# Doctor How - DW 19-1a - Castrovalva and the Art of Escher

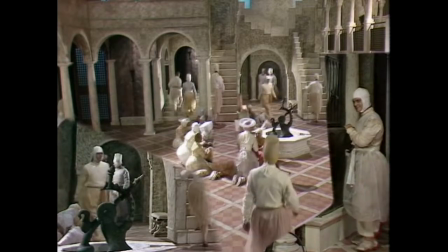We're caught in a space-time trap.
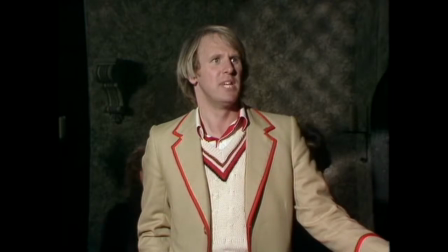Now you can see from this scene that what they've done, it's a fairly short scene,
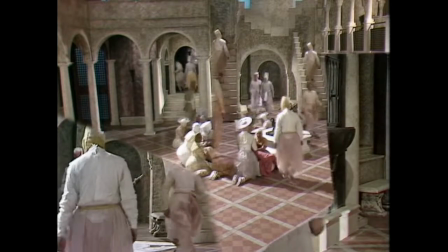okay, and that's a problem because we don't have a lot of time to appreciate what's going on here.
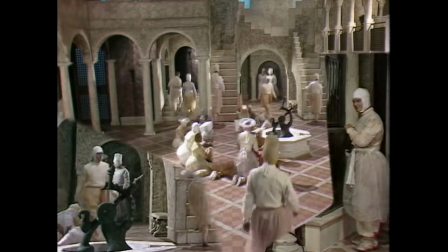It's very quick, unlike an Escher print where we can actually spend a bit of time looking at it and studying it and working out what's going on here.
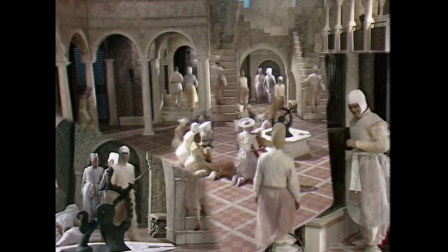We don't actually have a lot of time to look at this, so it's pretty quick, and the things which are wrong are grossly wrong. You can actually see, well, obviously on the right-hand side there, the bottom right, we've got a very zoomed-in picture,
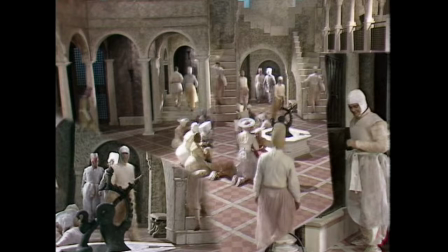which is grossly the wrong scale. Bottom left, we've got some people walking through the scene. Now that's just a close-up shot of these people up the back, right at the back of the long shot there. It's just the same shot. There's just another camera filming that.
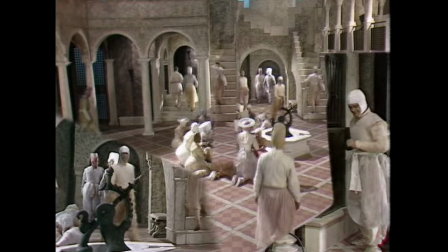Something a little bit more subtle is that the fact that the staircase right in the middle of the scene is not there in reality. It's actually the same staircase as on the right-hand side of the square. They've actually got another camera down here on the right somewhere looking at that staircase.
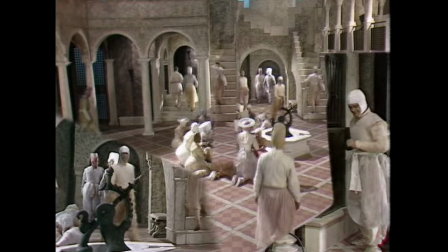And unfortunately, it's looking straight on at the staircase. Now, you can see the same guy walking up the stairs there. It's slightly zoomed in. You can actually see that there's someone's feet down the bottom there, one of the washerwomen who are in the middle of the scene. Just her legs are left there because they've pasted over her with that staircase.
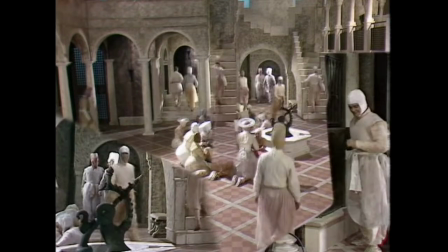So, yes, we've got a couple of staircases, which is good. That's what we want for something that's a bit MC Escher-esque. But unfortunately, to me, this didn't really quite sell the idea that they were in some spatial trap.
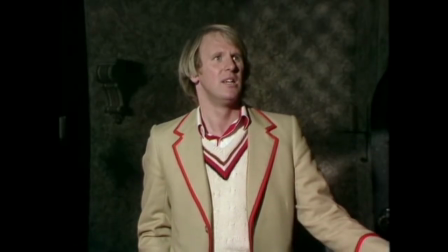So what I've tried to do is and I freely admit this one hasn't really worked.
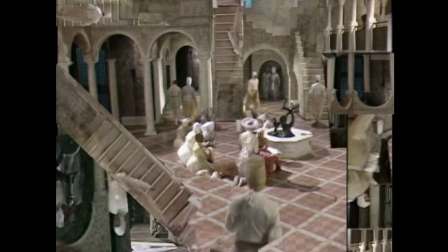But what I've tried to do is add more staircases. You can see I've tried to make this sort of impossible triangle thing here by putting multiple staircases in. I've flipped the one in the middle upside down. I've got one going sideways, so there's a different direction of gravity.
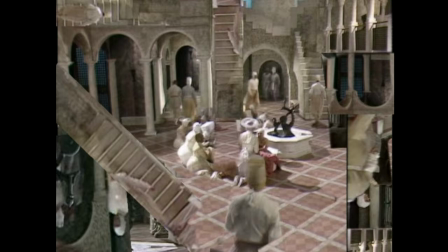And I've flipped a few things upside down there to try and create this illusion of different levels of different directions of gravity. Again, this didn't really work. I'm not terribly happy with it, but part of the problem is we're limited. It's a very short scene, but also we
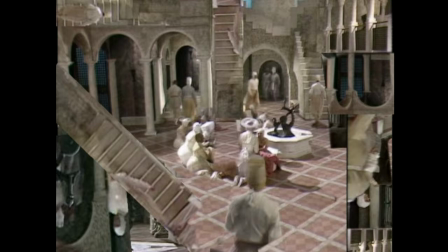haven't got shots of the staircases at different angles. If we just go back quickly and have a look at
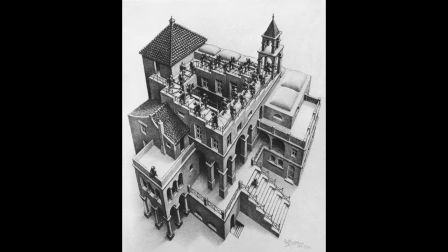MC Escher's some of his, well, look at concave and convex, for example.
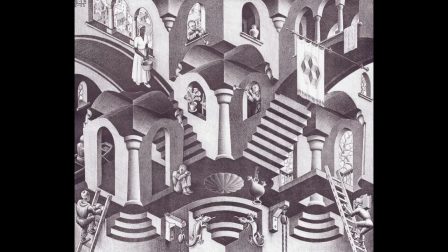You can see that the staircases they're viewed from this sort of 45-degree oblique angle.
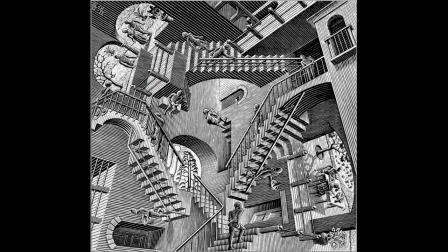And if you have a look at relativity as well, the staircases are viewed from this 45-degree angle. So you can clearly see the directions of gravity. They're at right angles to each other, and there's strange stuff going on here.
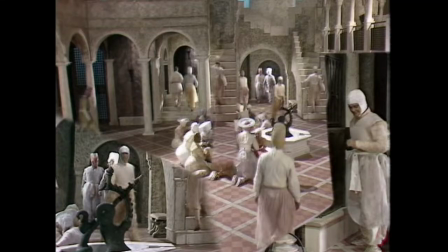Unfortunately, we just didn't have those shots in the Doctor Who story. So there's a bit of a limit to what we can actually do.
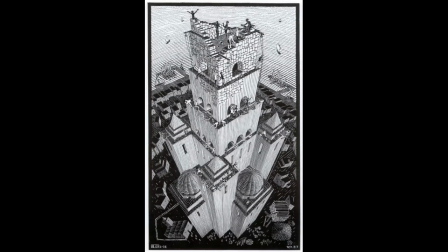Now, part of the cleverness of MC Escher is that he plays with perspective.
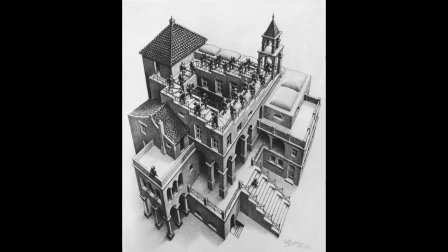So if we go back to have a look at ascending and descending, you can see that how can this staircase actually work this way? If we draw out the lines of perspective and see where they converge,
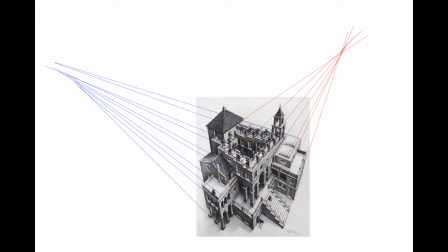you can see that on the right hand side they almost converge to a vanishing point. So on the right hand side there, it almost works, but on the left hand side there's no clear vanishing point. It's all over the place, and that's part of the trick that MC Escher has done here.
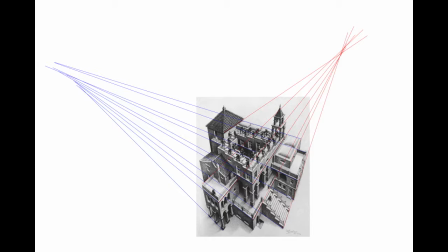He's manipulated the geometry of this thing so it looks like everything's at right angles, but it's actually not.
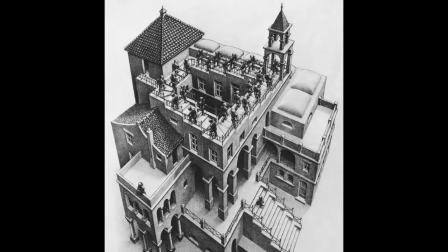And if you zoom in on the staircase itself, you can actually see the other trick that he's done.
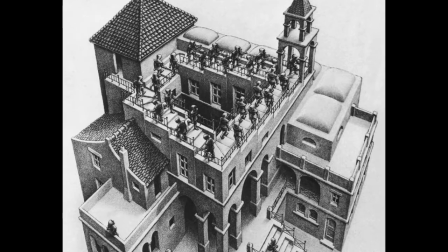It's not a rectangular structure at all, not even close, not even a trapezoid.